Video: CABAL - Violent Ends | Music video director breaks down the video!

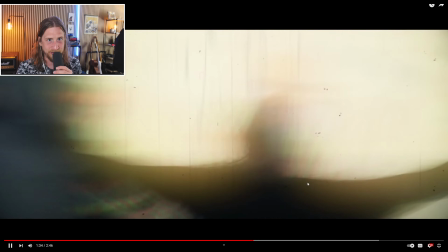[12:20]
That's Chris, by the way.
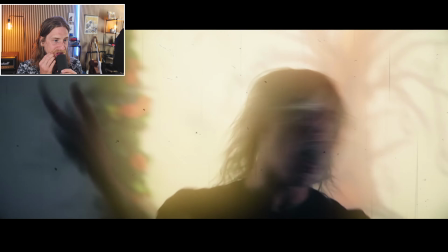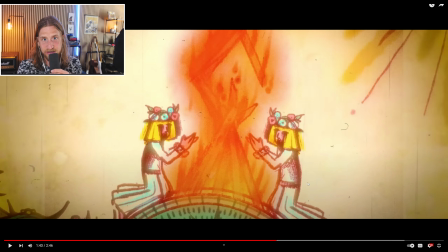[12:29]
Yeah, so if I haven't said it already, all those images are representations of the themes in the song, which is, I think it's basically about using authority as a violence to, like, being an authority and using violence to meet your ends.
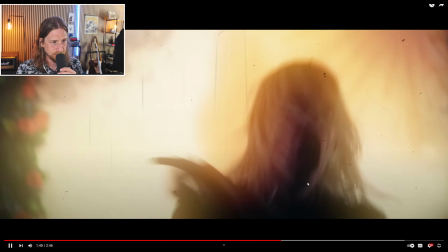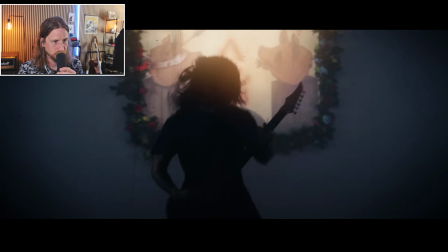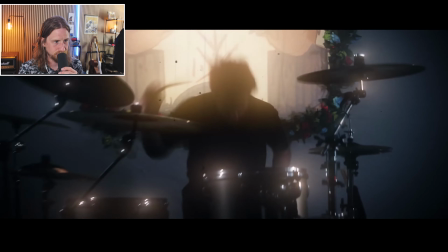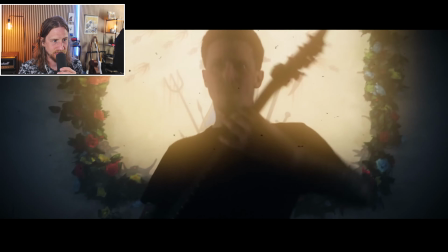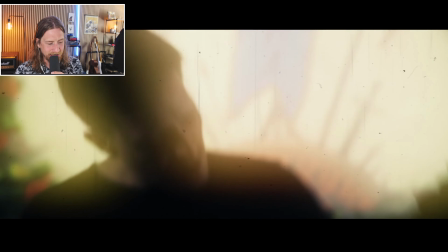[13:09]
Breaking it down.
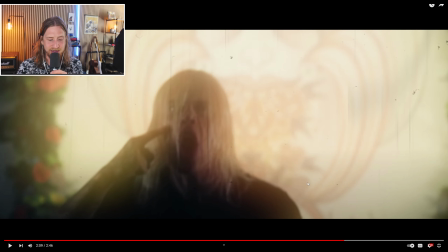[13:14]
Yeah, so I just try to accentuate every like hit. Bam, bam, you get the drama like that.
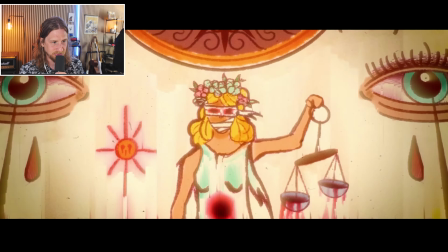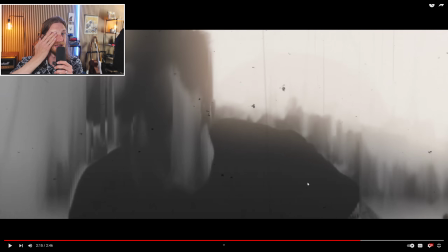[13:26]
Yeah, I had a lot of fun doing this sequence where it just everything just melts along with the music. Everything that gets digitized and pixelated, and I think it's kind of fun to because it's like a mix between this really organic feel and this really digital feel,
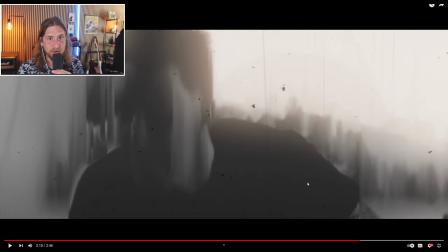[13:40]
just like in the music as well as the visuals. And so this is like all slow motion here, and I try to do the same thing. So like everything kind of like matrix wipes between each other, and like the camera fits between like, so every member has like a headbang, like a breakdown.
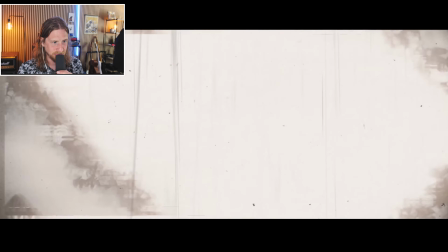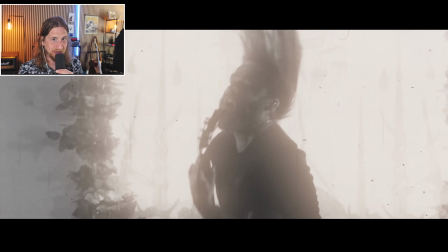[14:07]
Yeah, so this is actually my favorite part of the song.
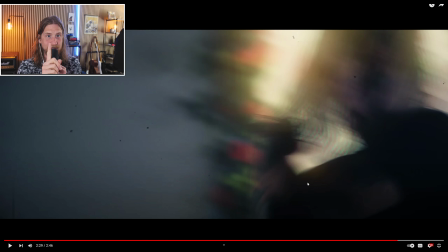[14:13]
It looks like this is one clip, but it's actually two clips conjoined together.
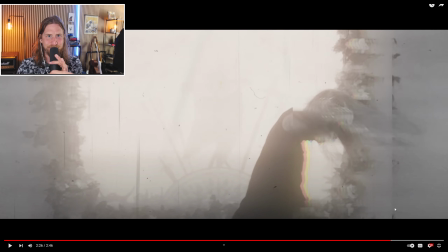[14:18]
And I spent a lot of time like trying to move it so it felt natural, like from this scene to the another of Andreas.
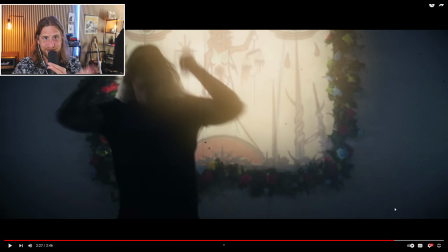[14:26]
You see here. So that hit. So yeah, that took a long time.
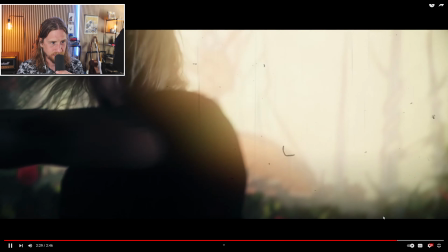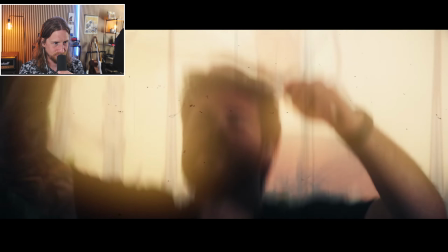[14:37]
Yeah.
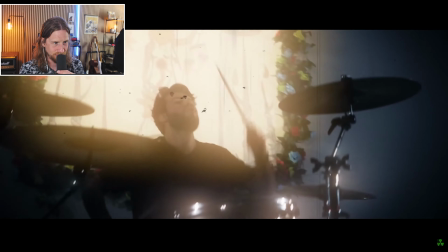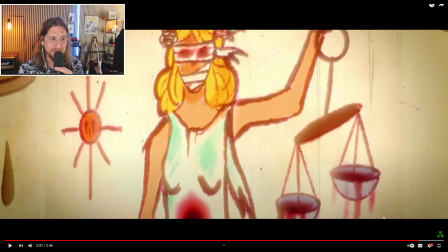[14:43]
She sings, "Justice might be blind, but she bows to no man." And then we have Lady Justice here swinging these wherever those are.
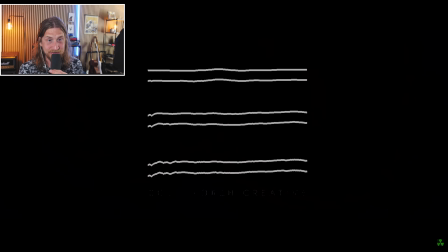[14:53]
So yeah, this was like one of the most fun times I had.
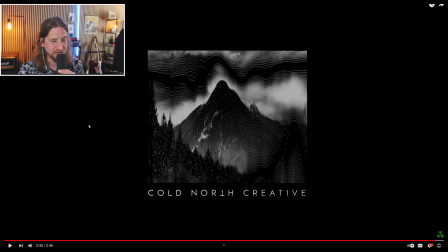[14:58]
Also, like editing a music video, because I just got totally free range, just going nuts and like trying to stitch together all these different shots in like a creative way. And like I feel this is like 2 minutes and 46 seconds of just in your face, but that's
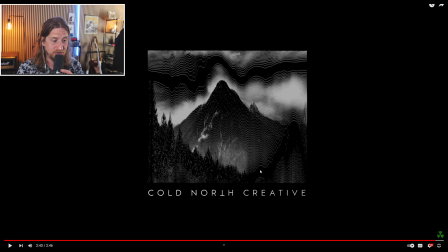[15:17]
it fits the song, it fits the vibe, and I'm really proud of the results. So we have actually another video coming up for Cabal. I'm not really sure about the release date yet, but they're gonna tell whenever that's ready.
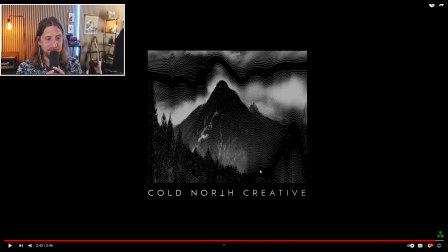[15:30]
So thank you guys for watching. I hope you enjoyed my my deep dive into how I created it and my thoughts behind the edit and so forth. So thank you for watching, and I'll see you in the next one.